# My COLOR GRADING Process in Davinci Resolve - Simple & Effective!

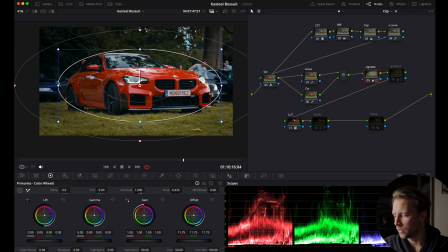I like it pretty dark, I like it moody, so just do it to your own preference, play around with the sliders. Somewhere around here should be fine. That's before and after, right? It makes a huge difference. For me personally, I love vignettes.
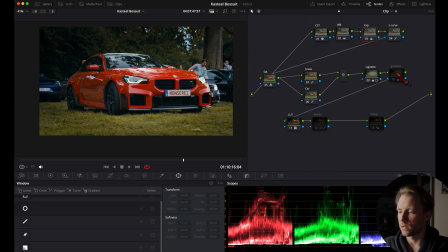Now I'm going to the next node, which is something similar. It's called a gradient. So I'm gonna select the node, going to my window step and select a gradient. I'm gonna flip it and soften it maybe by dragging the arrow up and down,
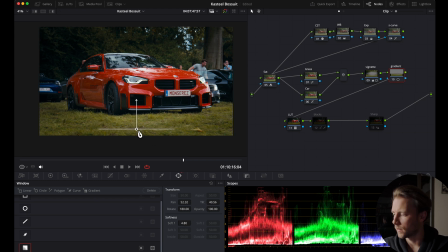or you can use here the sliders as well. Then we're going to do the same with the offset, and then you can see that we darken this part of the area. You can always come back and change it however you like.
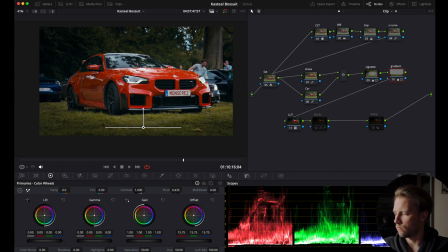I'm gonna leave it somewhere around the 16-ish. That looks good. So before, after, that looks good. Now the next node, the blacks, is a pretty important one for me personally.
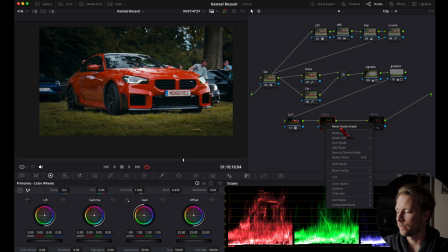We're going to make the blacks a little bit more black, because if we watch closely right now, they're kind of blue.
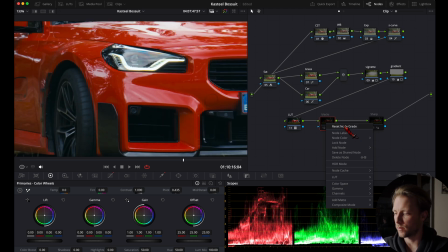We're gonna fix that. I'm gonna reset the nodes. For this, I'm going to the qualifier, 3D, and I'm gonna drag a line here over the blacks.
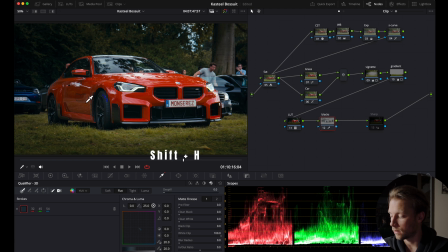And to see the selection, we can hit Shift H, and that looks about good.
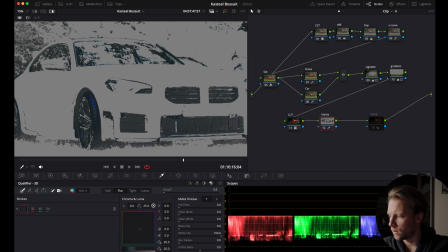You can always play around here with the settings to clean up your selection.
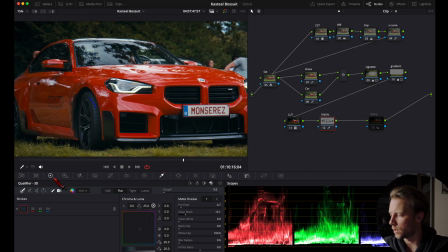Then I'm going to the curve step.
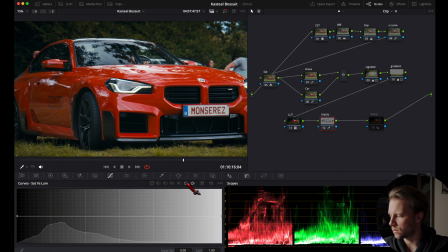I'm going to saturation versus saturation. I'm going to put a dot here. And I'm going to lower this dot right here. And that's going to desaturate the blacks.
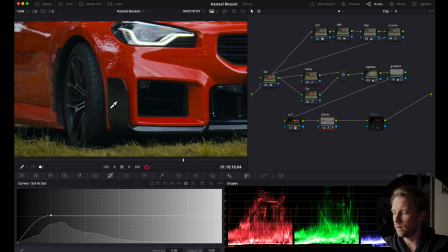Now, if you look closely to your wheel here, this is the before, which looks bluish.
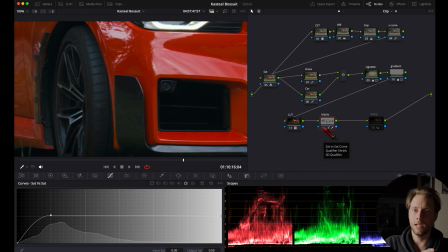And this is an after. It's a subtle change, but all these subtle changes compound to your look that you want, right?
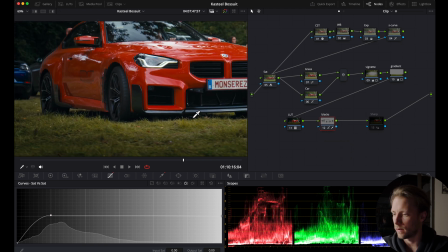Then the very last note is one that I always actually have on standard. I will just reset it. I'm gonna select it.
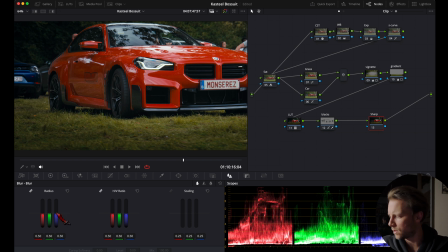Then we go here to the blur tab, and I'm gonna select my radius here to about
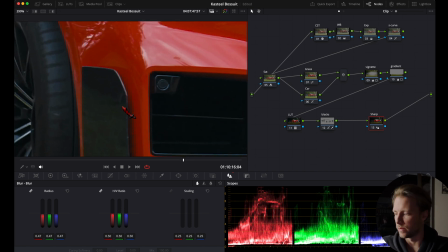0.47, which will slightly sharpen your image. This is always a good idea when you post to social media.
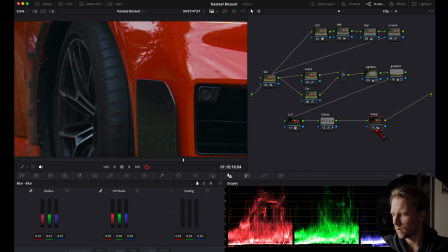So this is the before and an after.
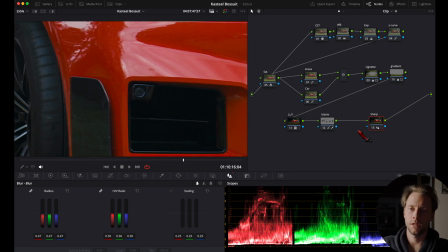It's just subtle, but again, many subtle changes compound to your creative look.
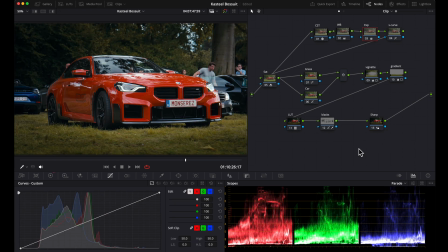So once you're done with the sharpening and your last note here, you can just scrub through your clip and look at the overall image, and you can just go back to any note and change whatever you like. I'm gonna check here my exposure S-curve and my vignette a little bit more.
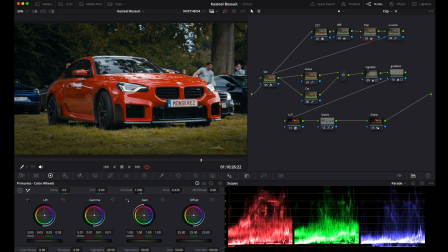Maybe drag up the midtones here. Go back to my S-curve. Make it a little bit more punchy, dramatic. You can just play around and see what you like.
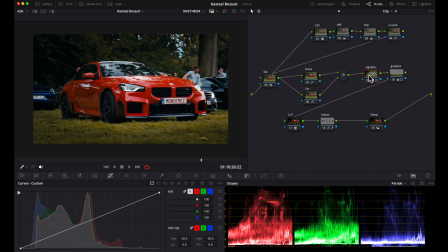I keep it somewhere here. And I'm also going to change my vignette a little bit more. I'm going to drag it down to make it a little bit more dramatic. Somewhere like this.
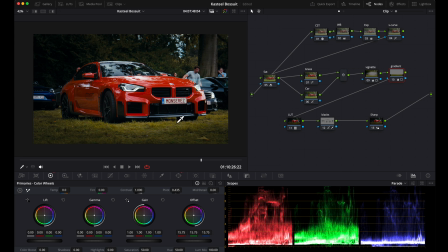Slightly lower the highlights. Here we go.